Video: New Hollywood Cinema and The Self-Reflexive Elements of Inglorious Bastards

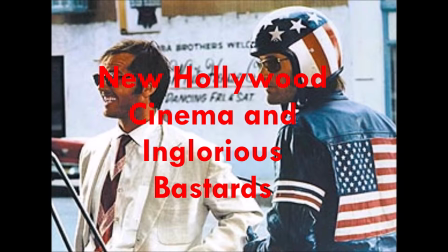[0:00]
New Hollywood cinema was a very defined movement in Hollywood during the late 1960s and throughout the 1970s.
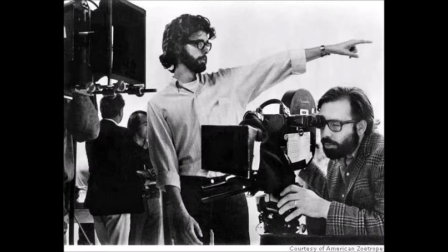[0:07]
The characteristics of this movement included a wave of many new young directors who wanted to challenge the classical style of filmmaking.
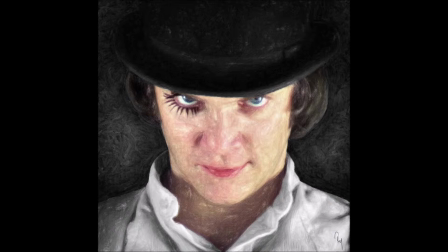[0:15]
This meant breaking social constructs, recasting heroes and villains,
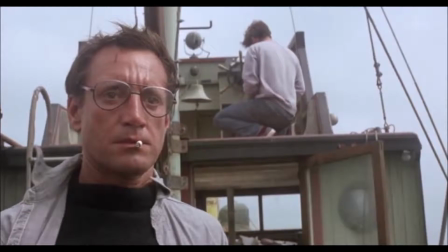[0:20]
as well as new actors whose appeal was that they appeared like regular citizens rather than elite movie stars.
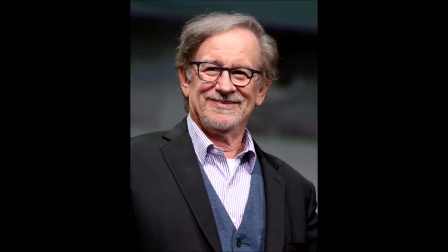[0:26]
In 1975, one young and upcoming director named Steven Spielberg made a movie called Jaws which embodied many elements of new Hollywood cinema.
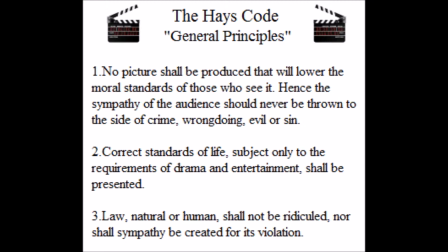[0:36]
The movement was essentially a backlash against conservatism and paved the way for filmmakers for decades to come. Another film that is totally antagonistic towards classical notions of storytelling and cinematography is Inglorious Bastards.
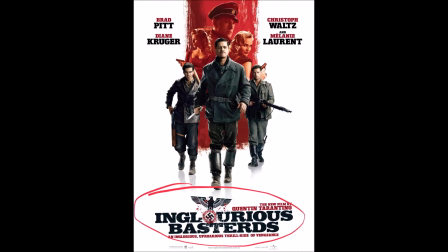[0:50]
It is not a typical war movie by any means and strays from many traditions common in the genre.
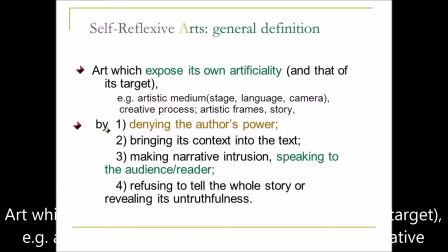[0:56]
The film is self-reflexive in nature and even revises the history of World War II.
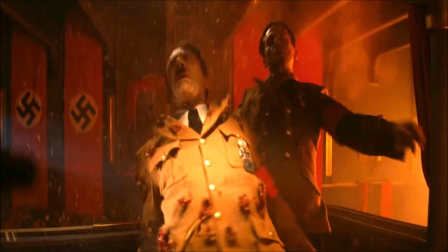[1:01]
It was received well by many but was also harshly criticized. Some critics even claimed that the alternate historical timeline portrayed in the film was so egregious as to amount to Holocaust denial.
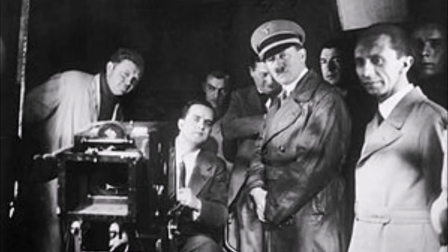[1:13]
It did not take long after the film industry was established for authoritarian regimes to seize upon its power for their own purposes. The power of film is a central theme in Inglorious Bastards. Joseph Goebbels,
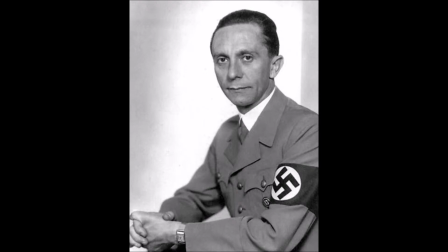[1:26]
the Minister of Propaganda for the Nazi Party appears throughout the film as he was in charge of
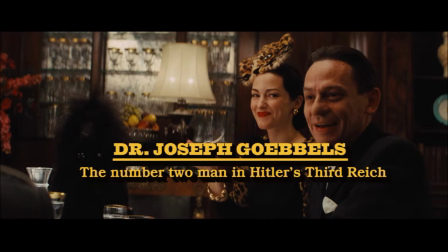[1:31]
the German film industry and was the second most powerful man in the party under Hitler himself.
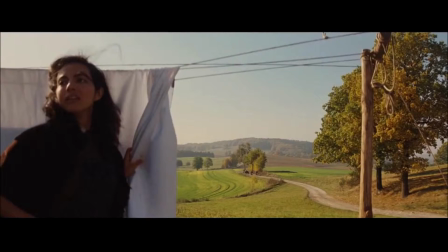[1:37]
The opening scene references fairy tales with the phrase, once upon a time in Nazi-occupied France.
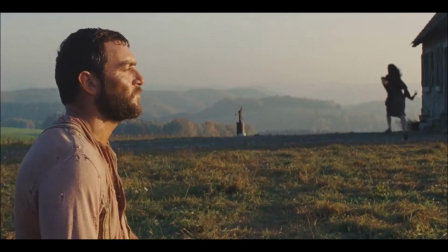[1:44]
This suggests that what we are about to see is a form of hyper-reality and not an attempt at mimicking actuality itself. The dreamlike landscape and use of music also add to this. However, the brief moment of tranquility is interrupted when the SS arrive.
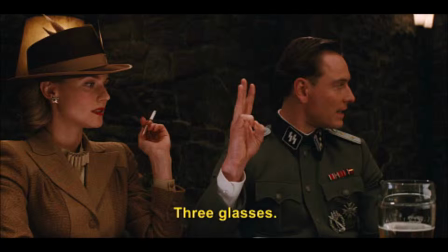[2:00]
There are also yellow English subtitles for the French which is obviously for the audience. In addition to subtitles, there are other forms of text on screen.
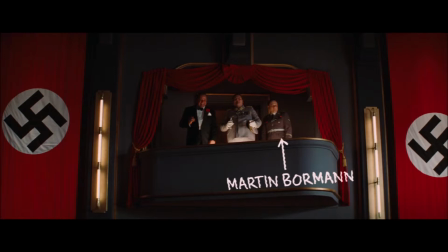[2:09]
For instance, the introduction of Hugo Stiglitz, Joseph Goebbels, and the arrow that points out Bore Orman in the theatre. These are all indications of self-reflexivity. There are other self-reflexive elements in the film as well,
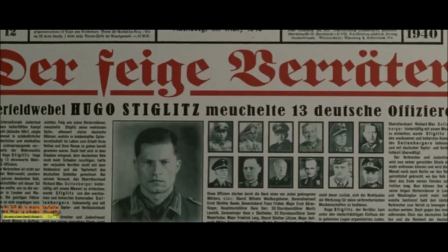[2:25]
including the voiceovers done by Samuel L. Jackson introducing Hugo Stiglitz and describing the chemical properties of nitrate film.
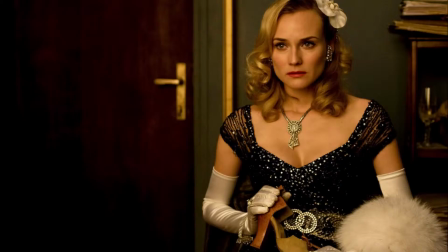[2:33]
In a few scenes, the camera will pan out of one room and into another using an overhead shot that reveals the tops of the door and wall frame that indicates what is being shown is actually just a movie set.
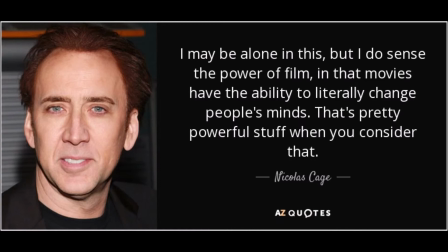[2:45]
Film wields such immense power for many reasons and Tarantino did not need to invent Goebbels' role in the picture.
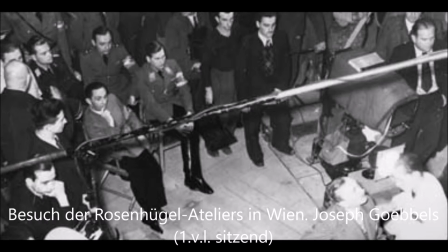[2:52]
It is not a coincidence that he was the second most powerful man in the Nazi party and also in charge of the film industry.
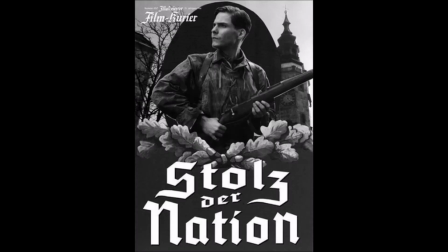[2:59]
In the film, Goebbels created the motion picture Stolz der Nation,
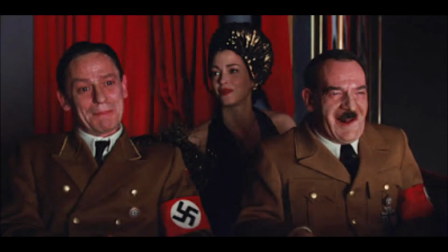[3:03]
called Nation's Pride in English, which features a German war hero who allegedly killed many enemy troops in battle.
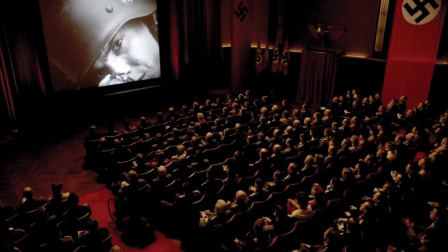[3:10]
During the screening, Hitler praises the movie and calls it Goebbels best. The Nazi audience in the theatre could perhaps be allegoric to the audience watching Inglorious Bastards.
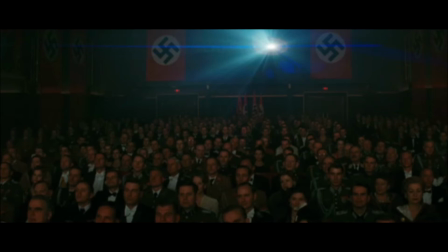[3:21]
We see them merely laughing and enjoying the film. They do not appear to be taking it very seriously and clearly are not searching for anything profound, which could perhaps be said about the majority of viewers watching Inglorious Bastards.
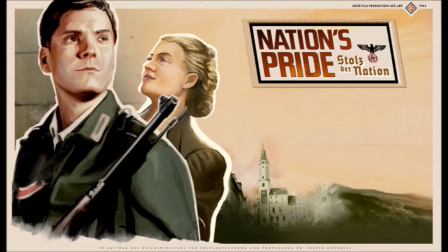[3:35]
But a majority is not all, and the films are very different.
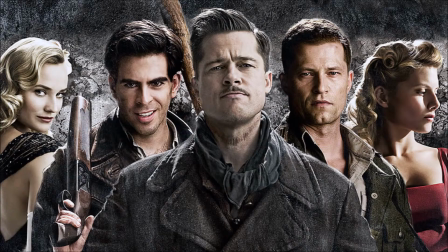[3:38]
Nations Pride clearly has a fascist aesthetic whereas Inglorious Basterds embraces a multicultural internationalist position,
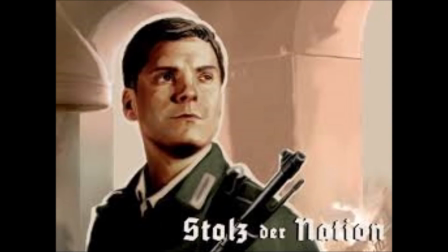[3:46]
and praises the individual. Although Nations Pride features but one man, his achievements are for the good of his nation, not for himself.
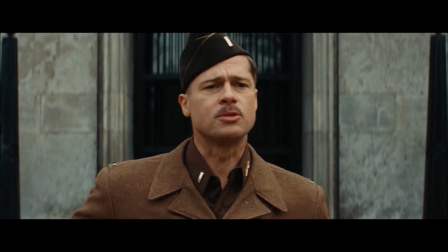[3:55]
Lieutenant.